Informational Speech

Now, there are two terms when I write weight. The first is emotional weight, and the second is physical weight.
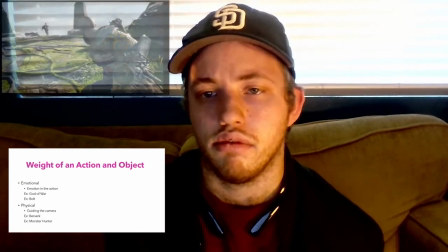12:18 As an example of emotional weight, I could bring up the shot with Kratos leaping off the edge.
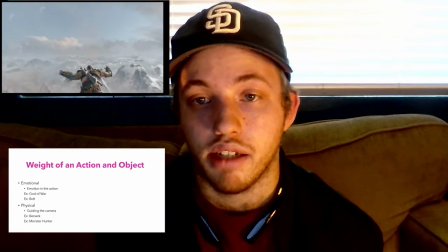12:26 That is emotional weight because it's backed up by the music. And another example is when he remembers when he killed his first family.
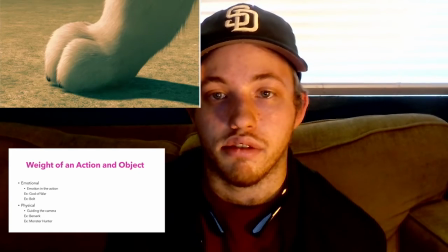12:38 Another example is how at the end of Bolt, how at the start of Bolt,
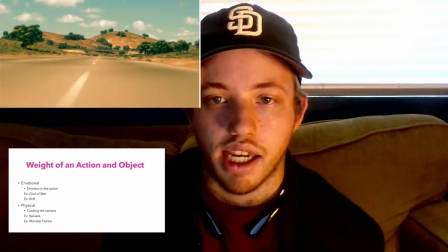12:46 the entire movie felt different and his super bark felt different as well.
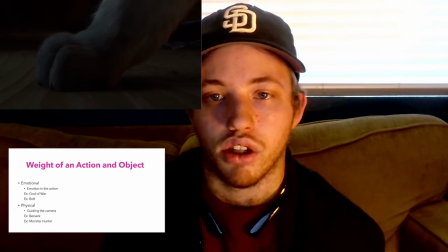12:52 But by the end, his super bark meant a lot more because he realized he needed help to save Penny. Physical weight is when you have a camera follow alongside something moving realistically.
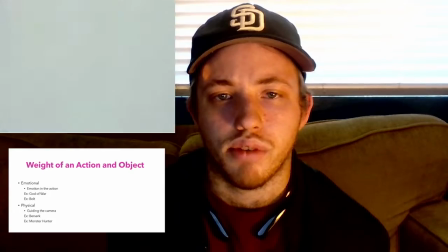13:08 An example of physical weight is you could see in
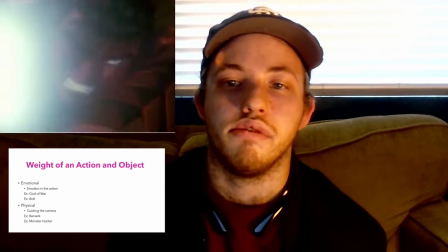13:12 the first episode of the pre-2000s Berserk anime,
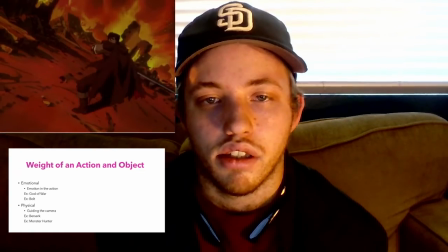13:18 where the camera follows his sword. And another example is how in Monster Hunter World,
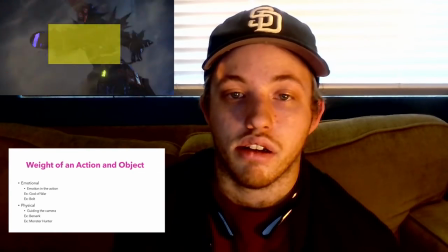13:25 the camera normally follows the player until you see a new monster and
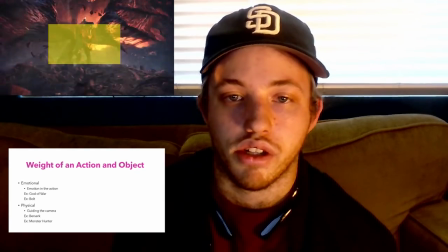13:30 the camera orbits around the monster to show off its qualities.
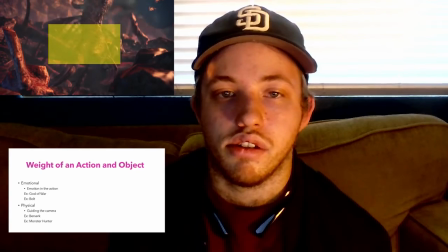13:35 Now, in this scene,
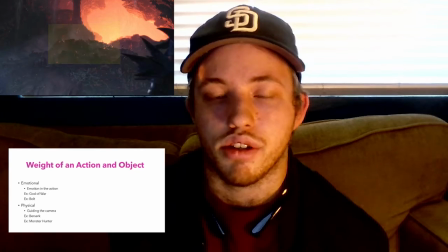13:39 you see this mound of monster corpses in visual range at the start,
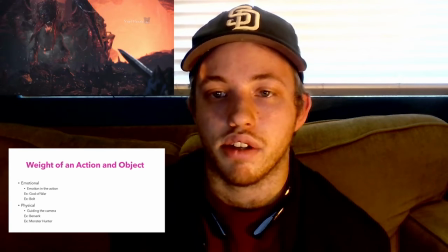13:45 and then you get the same shot slightly different at the end, showing off its size. Now, for this final example, here is one of the most overlooked fight scenes in the animated series of RWBY. This whole scene uses all the things I discussed.
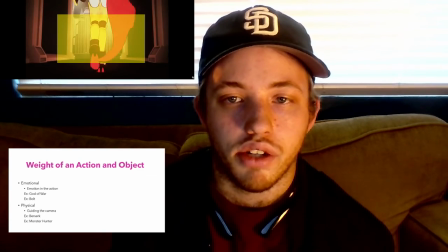14:06 This is actually fight choreography, but it holds the qualities that still follows video choreography,
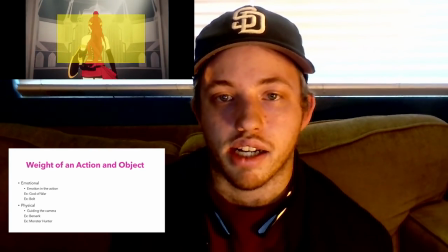14:15 such as the golden ratio. It distracts the audience with dynamic shots and
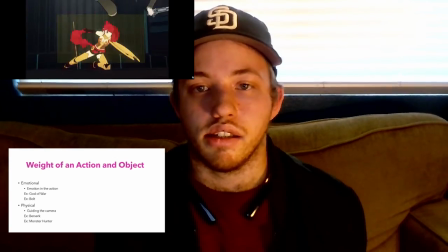14:22 double meanings behind decisions that lead into the next and the next and the next and the next.
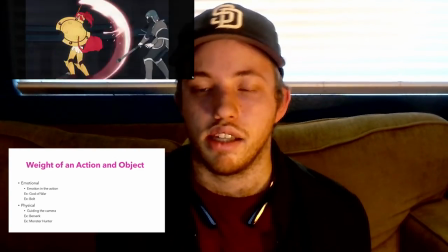14:28 You get the point.
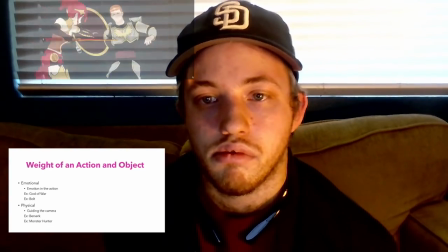Yeah. That is my informative speech. I hope I did not take too long, but thank you. Bye.